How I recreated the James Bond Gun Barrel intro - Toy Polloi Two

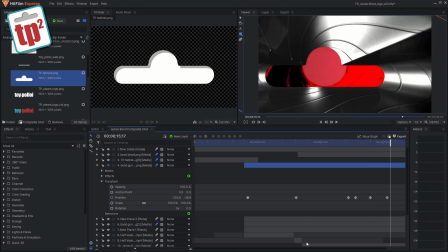[4:15]
So we've got a few keyframes of it just moving left and right, and then finally it moves down to the bottom right hand corner. It's a very simple sequence, but you want to get it right because I think everybody knows how this James Bond sequence looks.
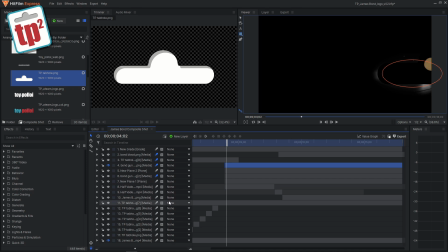[4:27]
So there are the sort of 2 key elements of this. There are a couple of other layers just to add some little effects and things like that, but that's the basis of this whole animation.
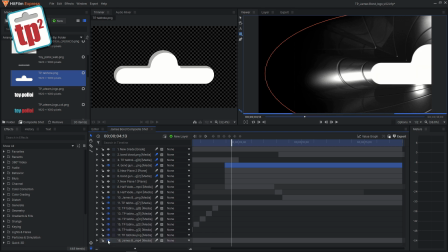[4:36]
And if I unhide all of these lower layers, you can see that we've actually got pretty close to the original sequence now.
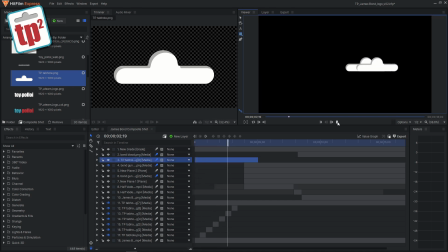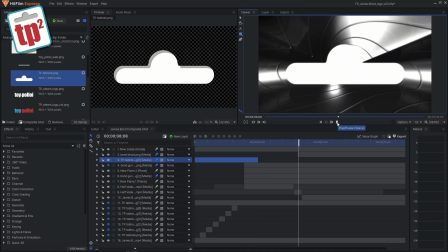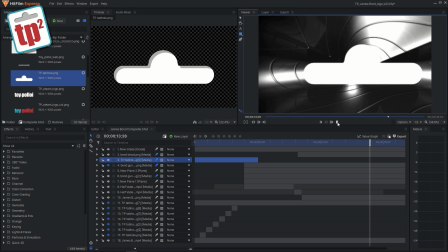The next key part of this sequence is actually the blood moving down the screen.
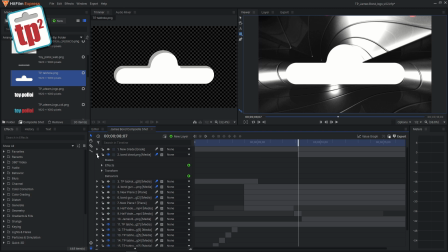[5:03]
We've already created that image in Photoshop, so I brought that in as a new layer, which you can see here, and I've done a little bit of animation on that. You can see at the start it is right off the top of the screen, and by this keyframe it's been moved all the way down to the bottom.
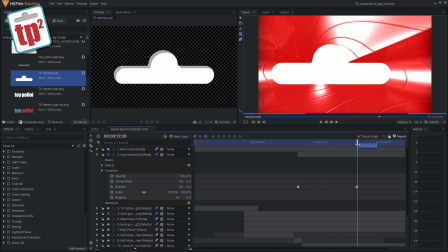[5:16]
So as we scroll through, you can see that the blood moves down the screen. I've set the blend mode on this layer to be additive so that it adds to the background.
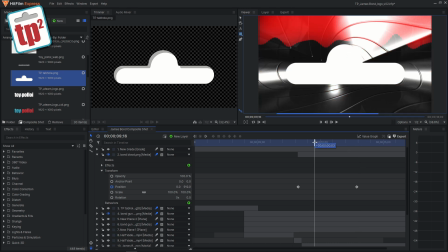[5:23]
You get a really nice vibrant red blood effect. I also thought it looked a little bit static when it came down, so I've added an effect to this layer called Wave, which just adds a little bit of a ripple to it, so it looks like it's waving a bit as it slides down the screen,
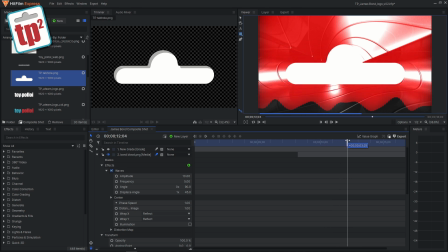[5:35]
and I think it gives it that more sort of bloody effect like the original James Bond film had. And there you go, that really is the main key elements to this sequence.
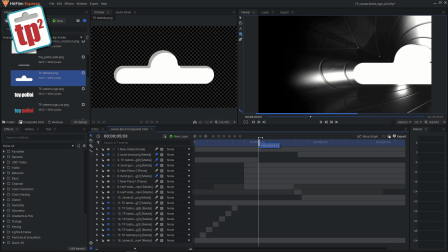[5:44]
We have the dots moving left to right, we have the gun barrel expanding up and moving around, and then when James Bond shoots we have the blood coming down.
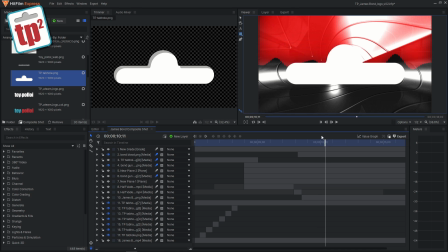[5:52]
But we are missing a really key part, and that is James Bond in the middle. And I've been thinking for quite a long time how I was going to do this, and then it finally came to me that I could just use an action figure, and rather than moving it left to right, all I needed to do was actually hold it in the middle of the screen and bob it up and down, making it look like it was walking.
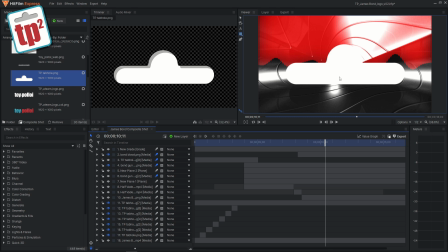[6:11]
Then I could add the motion in Hitfilm. So let's take a look at the footage I shot of my Darth Vader figure moving along and turning, and then I'll show you what I did with it.
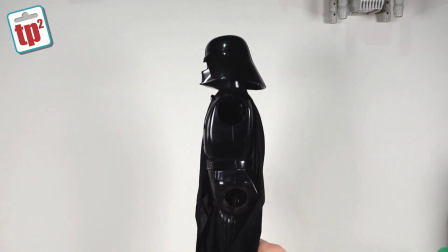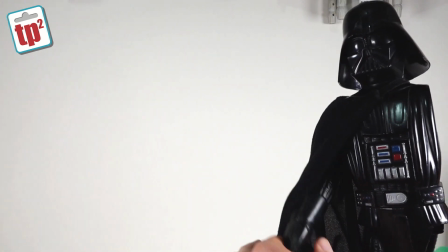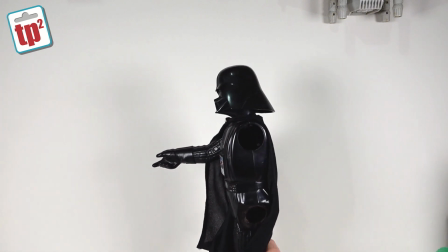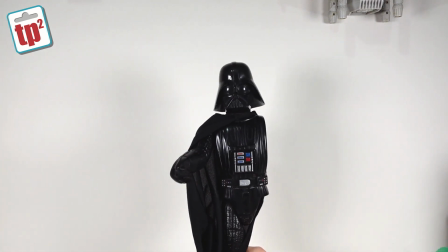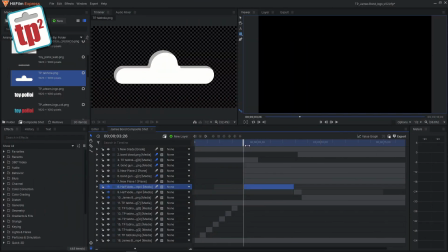[6:45]
So once I've got that footage, I then brought it into Hitfilm and I've scaled it down a bit and started to animate it. So we're moving Darth Vader from right to left, and because of the bobbing up and down motion, it actually looks like he's starting to walk. I've done a very quick edit here in the middle because as he turns, I wanted his arm to be raised.
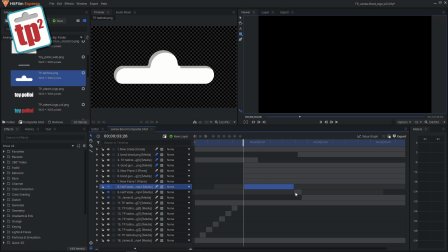[7:02]
So at that point, I raised his arm and I've just sort of cut the footage so it looks like he is turning and his arm jumps up. I've then taken a screen grab of the final frame of the sequence and then just held it, because actually what you want is him to turn, raise his arm and then stay completely static. So let me show you those sequences now with the extra motion added.
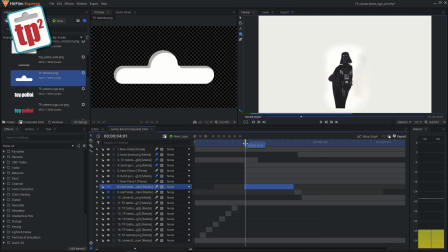[7:24]
It's really quite convincing, and considering I'm literally just bobbing him up and down, I think that works exceptionally well, and I was very pleased with how this turned out for my first go at sort of messing around with adding a real bit of footage to this animation.
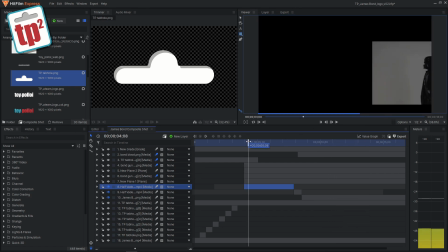[7:38]
But obviously you can see we've got a lot of excess stuff around, there's a lot of black around him,
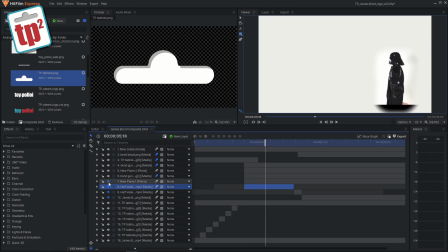[7:42]
so I added a new plane and made it a mask, and you can see that blocks off most of it. The little bit of black that we've got there at the bottom doesn't matter because that is actually hidden by the gun barrel. So now if I play the sequence, you'll see it looks like he's walking along a white background and then he turns and fires.
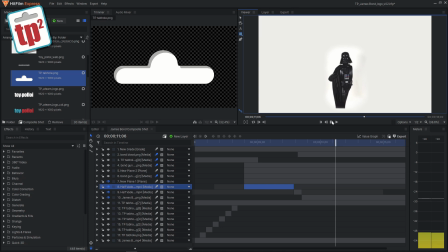[7:58]
It's a very simple thing to do, but it's very effective. So we can now start putting all of these things together and you'll see the final sequence.
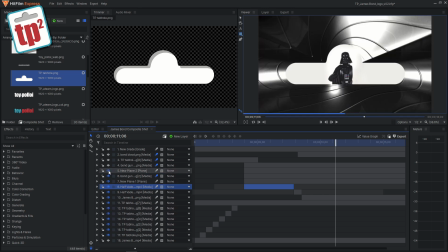[8:05]
If I unhide all of these layers again, right up to the top, and play the sequence, you'll get the feeling for the whole thing.